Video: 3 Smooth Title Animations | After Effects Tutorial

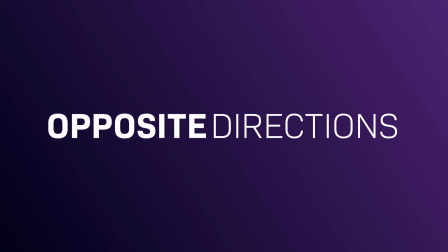0:00 In this After Effects tutorial, I'm going to show you how to create smooth title animations using text animators. Hi guys, my name is Manuel. Text animators are a powerful tool to create unique titles quickly with just a few keyframes. Three examples coming right up. Let's get going with the first one.
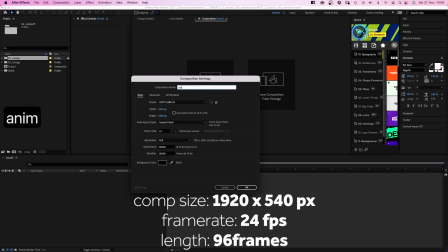0:26 As always, we create a new comp, animation 1, 96 frames long.
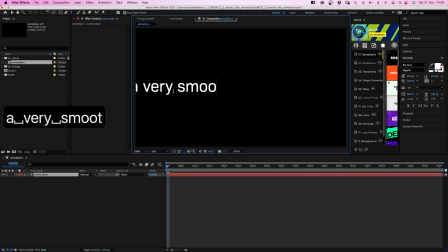0:31 We grab the title tool and add some text. I use Bio Sans, the font is available on Adobe Fonts. Text style light, size 150 pixels. Let's make it all caps and center the text.
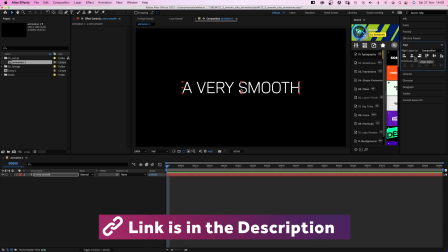0:44 And center the text layer using the alignment tool. We open the text layer and in this drop-down menu here, we add a position animator.
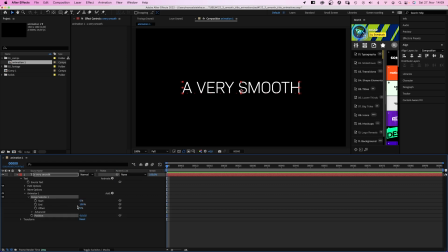0:53 We open the range selector property and set the endpoint to 0. Add a keyframe for the start point. In advanced, we set shape to ramp up. Then we set the Y position of the animator to 150.
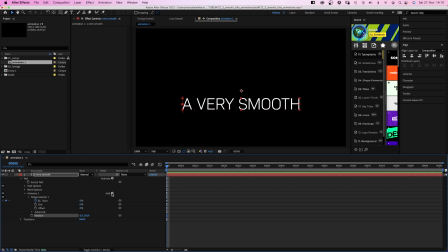1:07 Next, we click on the add menu next to the animator to add another property, opacity. We set it to 0 and add keyframes for the position and opacity. Alright.
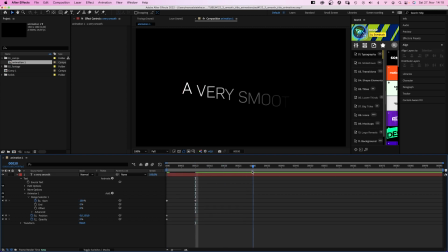1:18 At 10 frames, we set the start value to 100. At 24 frames, we set the position to 0 to bring the text up completely. And the opacity to 100%. Kind of smooth, but not really.
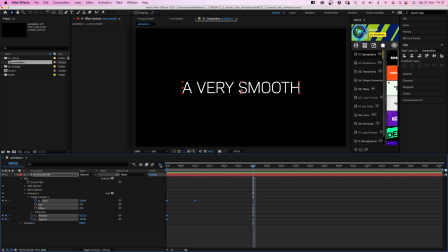1:34 That's when the graph editor comes into play. We select all keyframes, open it, make sure snap is activated and edit speed graph is selected. Then we adjust the speed curves until we think it's smooth enough. The start point. Simple and clean title animations require a lot of attention to detail. Better already.
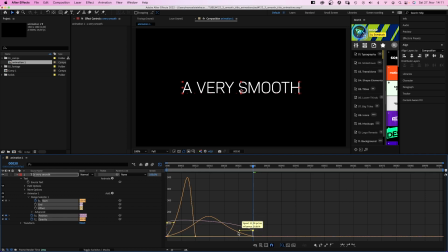1:53 Next, the opacity and the position. Let's see. Not there yet. With little changes to the speed curves, you can completely change the character of the animation. That's awesome. Next, we grab the rectangle tool and add a mask around the text.
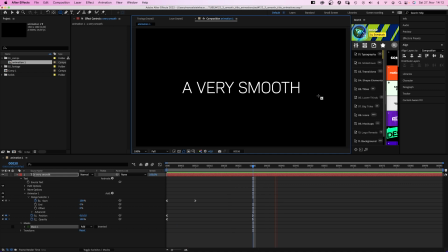2:11 That's it. We easily could add another line by duplicating the layer. Changing the text. Oops. Maybe even the text style.
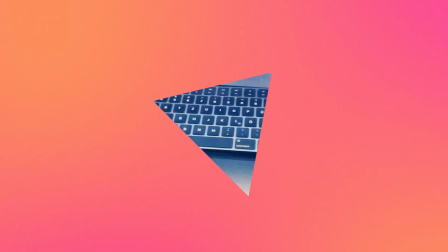2:22 Bold. Awesome. The second one. We add a new comp, same settings as before.
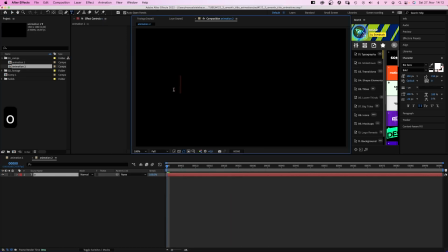2:31 Then let's add two text layers with each one word. The first one, opposite. We duplicate the text layer and replace the text. Directions. Alright, we position them next to each other. For some contrast, let's use different text styles. Bold and light, for example. And let's align them horizontally.
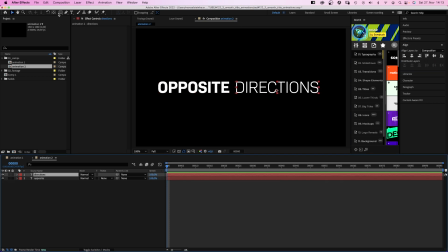2:51 Then we use the rectangle tool to add two masks, surrounding the words. And they meet here in the center, between the two words. They don't overlap though.
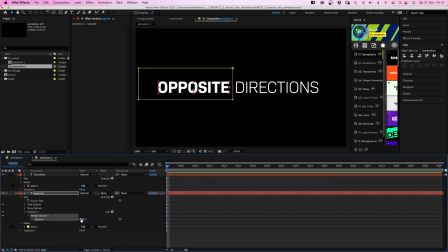3:06 Let's add a position animator to the left word. We set the X position to 700, which moves the text to the right. Then we open the range selector and set an end keyframe. We go to 24 frames and set it to 0. Okay. We go to advanced and set based on two words.
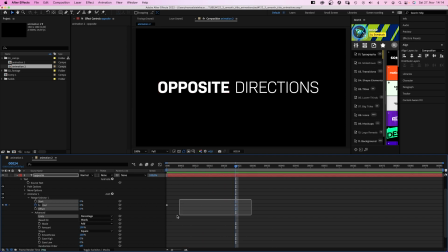3:27 Better. We open the graph editor and slow down the end of the animation. Smoother. Alright.
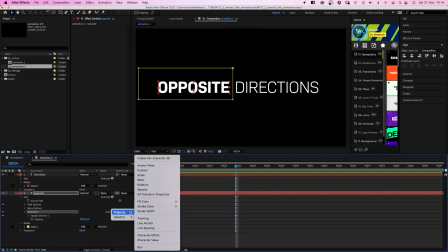3:39 Next, we open the add menu next to the animator and add an opacity property and set it to 0, which fades the word in.
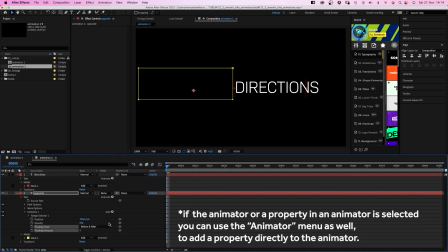3:48 Then we add a tracking property and set the tracking amount to 50, which adds another subtle layer of detail.
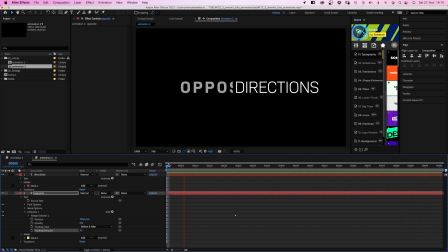3:56 And we've set only two keyframes. Now we repeat that for the other word, but we kind of mirror the animation.